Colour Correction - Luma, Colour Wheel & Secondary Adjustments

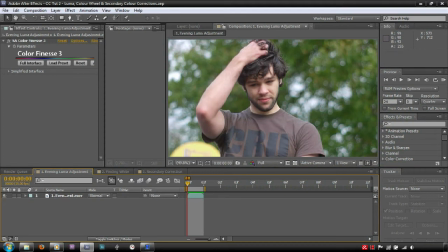Hello, I'm Brian Mansi, and in this tutorial we'll be looking at Luma, color wheel, and secondary corrections. Luma corrections are pivotal when it comes to color grading.
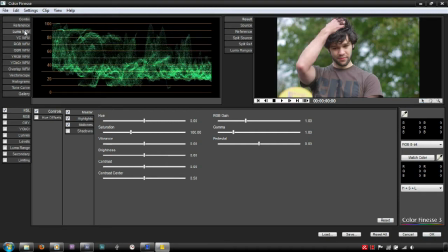Luma can be altered to make the shot more intense, to exaggerate or minimize the difference in light, or to alter the time of day. In this example, I will show you one method of making a bright daytime shot look as though it was filmed in the afternoon.
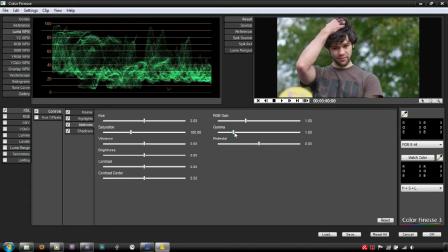The first adjustment I will make is to lower the midtones gamma, making the image look darker. If you watched the previous tutorial, you may notice the adjustment affecting both the midtones and the highlights. To prevent losing detail in the shadows, I will alter the shadows gamma, which you can do in some programs simply by adjusting the pedestal.
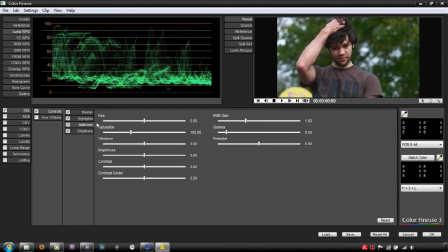One last Luma adjustment I will make is to lower the highlights gamma, or in some cases, the gain. This maintains the high contrast ratio the clip had previously by leaving the white point at 100, whilst giving the illusion of late afternoon lighting.
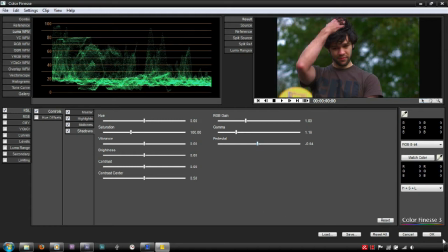That'll do for now, but we need to change the color temperature for the adjustment to be complete.
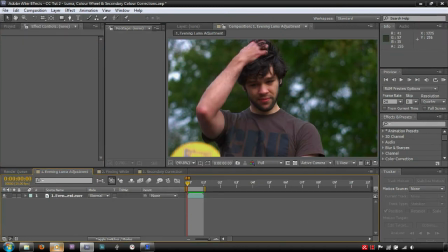We'll come back to this in a bit. One of the most useful tools when it comes to wheel corrections are the RGB scopes.
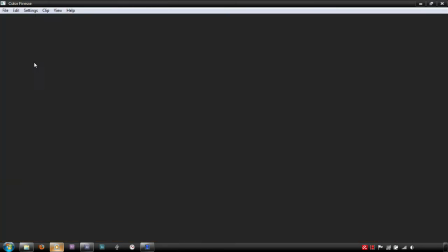We can use these to identify a color cast, white balance the shot, or pinpoint which areas of the image are white.
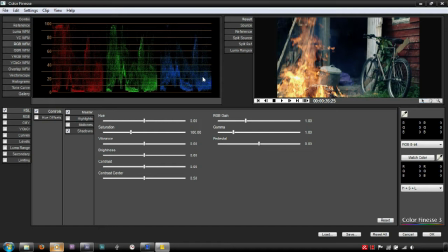In this clip, on the majority of the left side, the red channel is dominant because of the position of the fire. We can identify white in the RGB channels by looking at areas where each channel is in the same position, most commonly in clipped highlights. As the fire is mostly red, the blue channel has a much smaller presence in that position.
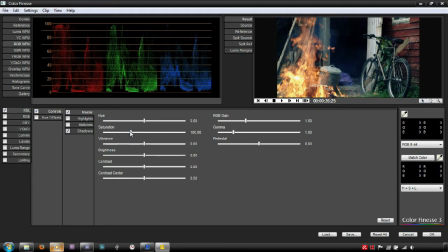Watch what happens when I turn the saturation to 0, essentially taking all the color out of the image. Any areas where the channels meet are white, black, or shades of grey in between, relating to their position in the scopes, remembering that 0 equals black and 100 equals white.
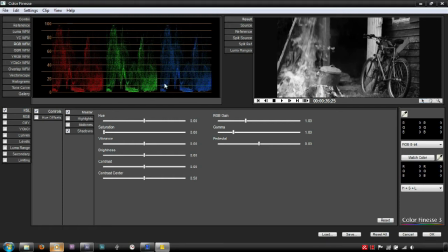So if you're trying to white balance a clip where an area is supposed to be grey, white, or black, adjust the wheels so that the channels line up at that point. For a tutorial on how to correct white balance, check the links in the description.
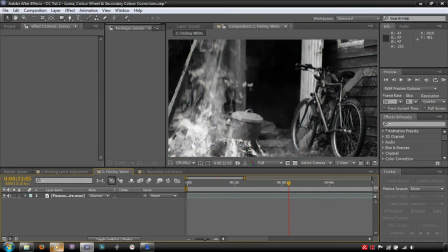Color wheel adjustments are another major part of color grading.
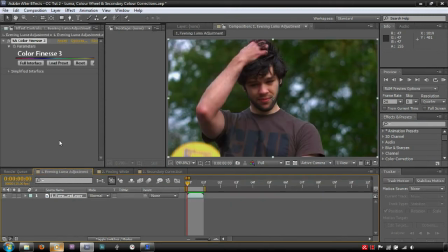They can be used subtly to alter the lighting temperature of a clip, or they can be used dramatically for a stylized and alternative look.
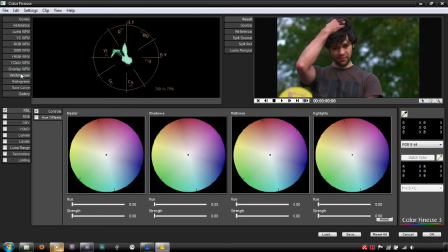Using the clip from earlier, I'm going to adjust the color temperature to make it warmer. This will complete the transition from the original daylight to a realistic sunset. Cool shots and warm shots are normally on opposite ends of the color wheel. If we imagine a color wheel underneath a vector scope, we can see how well balanced the shot is.
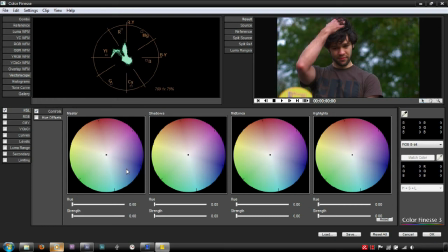Cool shots are generally in the blue section, bottom right, and warm shots are normally in the yellow-orange section, top left, with pure white being in the center of the scope. For more information on reading video scopes, click the link to my written blog in the description.
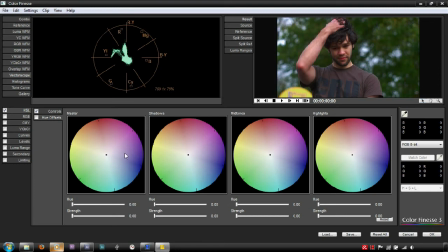Colors at opposite ends of the vector scope are considered complementary colors. These colors include blue and yellow, and red and green. Dragging a color towards its complement, adding the complementary color, cancels out the original color to the extent which you set when making the adjustment.
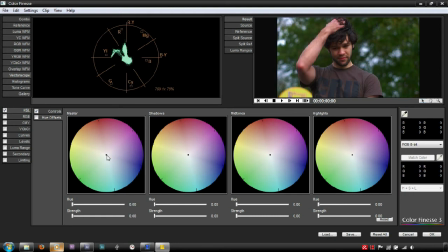This is useful for getting rid of unwanted color casts or washes, and correcting the white balance. In this case, I'm going further than cancelling out the original colour, adding an orange cast to the image by dragging the master wheel. This will make the colour temperature look closer to evening lighting.
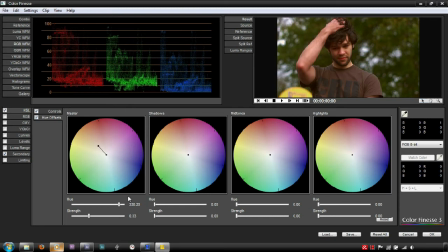Evening shots with a warm look normally have either a slight or no cast in the shadows, but the master adjustment has created an imbalance. This has led to a significant colour cast, meaning that black has now become dark orange. To rectify this, we can drag the shadow wheel in the opposite direction, cancelling out the cast.
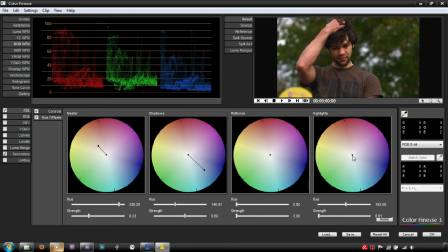The last wheel adjustment left is to alter the highlights. Highlights are good at setting the overall lighting temperature, so in this case, I'll drag it towards orange. All that's left to do now is to adjust the saturation to taste.
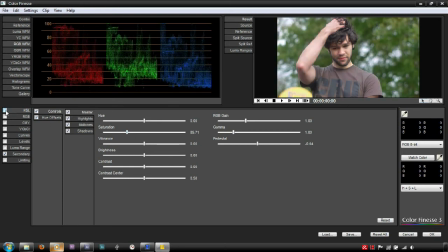And there we have it, we've gone from a pale overcast day to a moody afternoon shot.
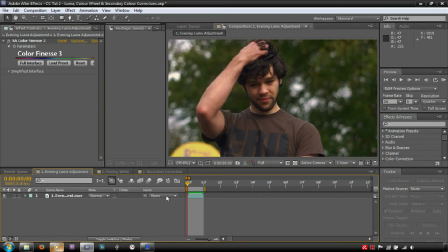Finally, we'll take a look at secondary color correction, a very useful technique for either fixing a shot or creative purposes.
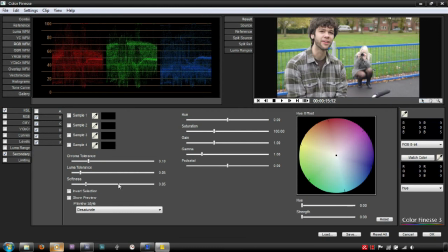Secondary correction is used to target specific areas of the image, isolating areas by creating masks which you can adjust as you please. Many programs, Premiere included, create masks based on a hue, saturation and lightness qualification. In this sense, color finesse is a little different.
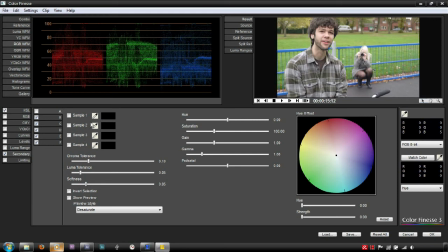In order to select which areas to mask, we have to take a sample color, whereas in Premiere this is optional. You can have up to 4 samples and 6 individual secondary corrections. In this case, I'll stick with 1.
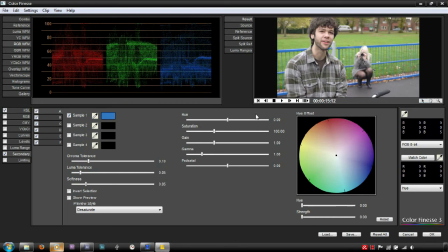With this shot, I want to desaturate or even change the colour of the bright blue fence in the background, as it distracts too much from the subjects in the shot. After you've chosen your sample colour, you can adjust the chroma to choose which hues are affected, similarly to the hue aspect in HSL qualifiers.
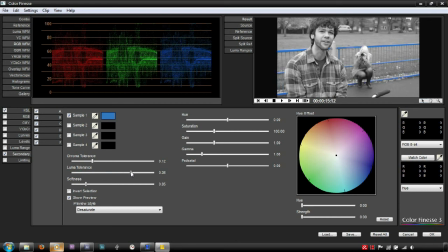With the Luma tolerance, you can choose what range of the image that's brighter and darker than the sample is affected, and the softness softens the mask created by them. The way the mask can be viewed varies on the program you're using.
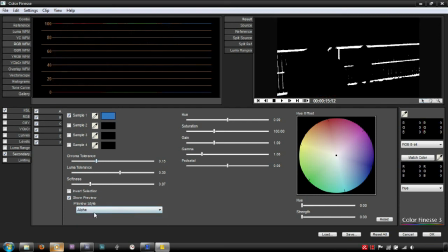In this case, we can choose how it's viewed and toggle it on and off by ticking and unticking the preview box.
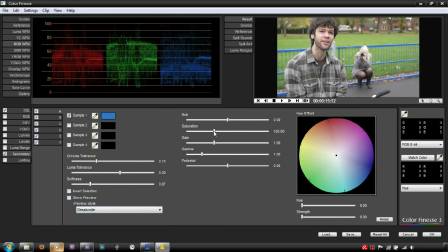Okay, the mask is covering the fence and leaving the rest of the image alone. Now we can make corrections. After desaturating the fence, our attention is focused more on the subjects of the image, the 2 people in this case.
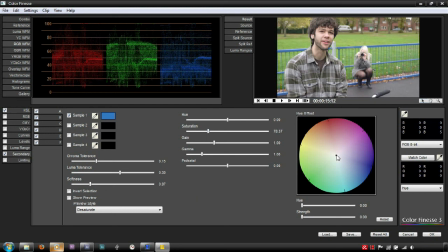But what if I wanted to make the fence even less of a distraction? You can also apply wheel corrections to secondary corrections. Now the fence blends into the background, providing little to no distraction. That's all for now.
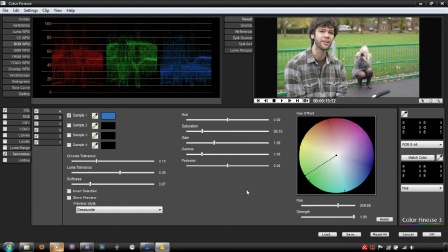For more information, check out the links in the description. The next tutorial will focus on using RGB curves and blend modes to give your footage a creative look. To stay updated, don't forget to subscribe.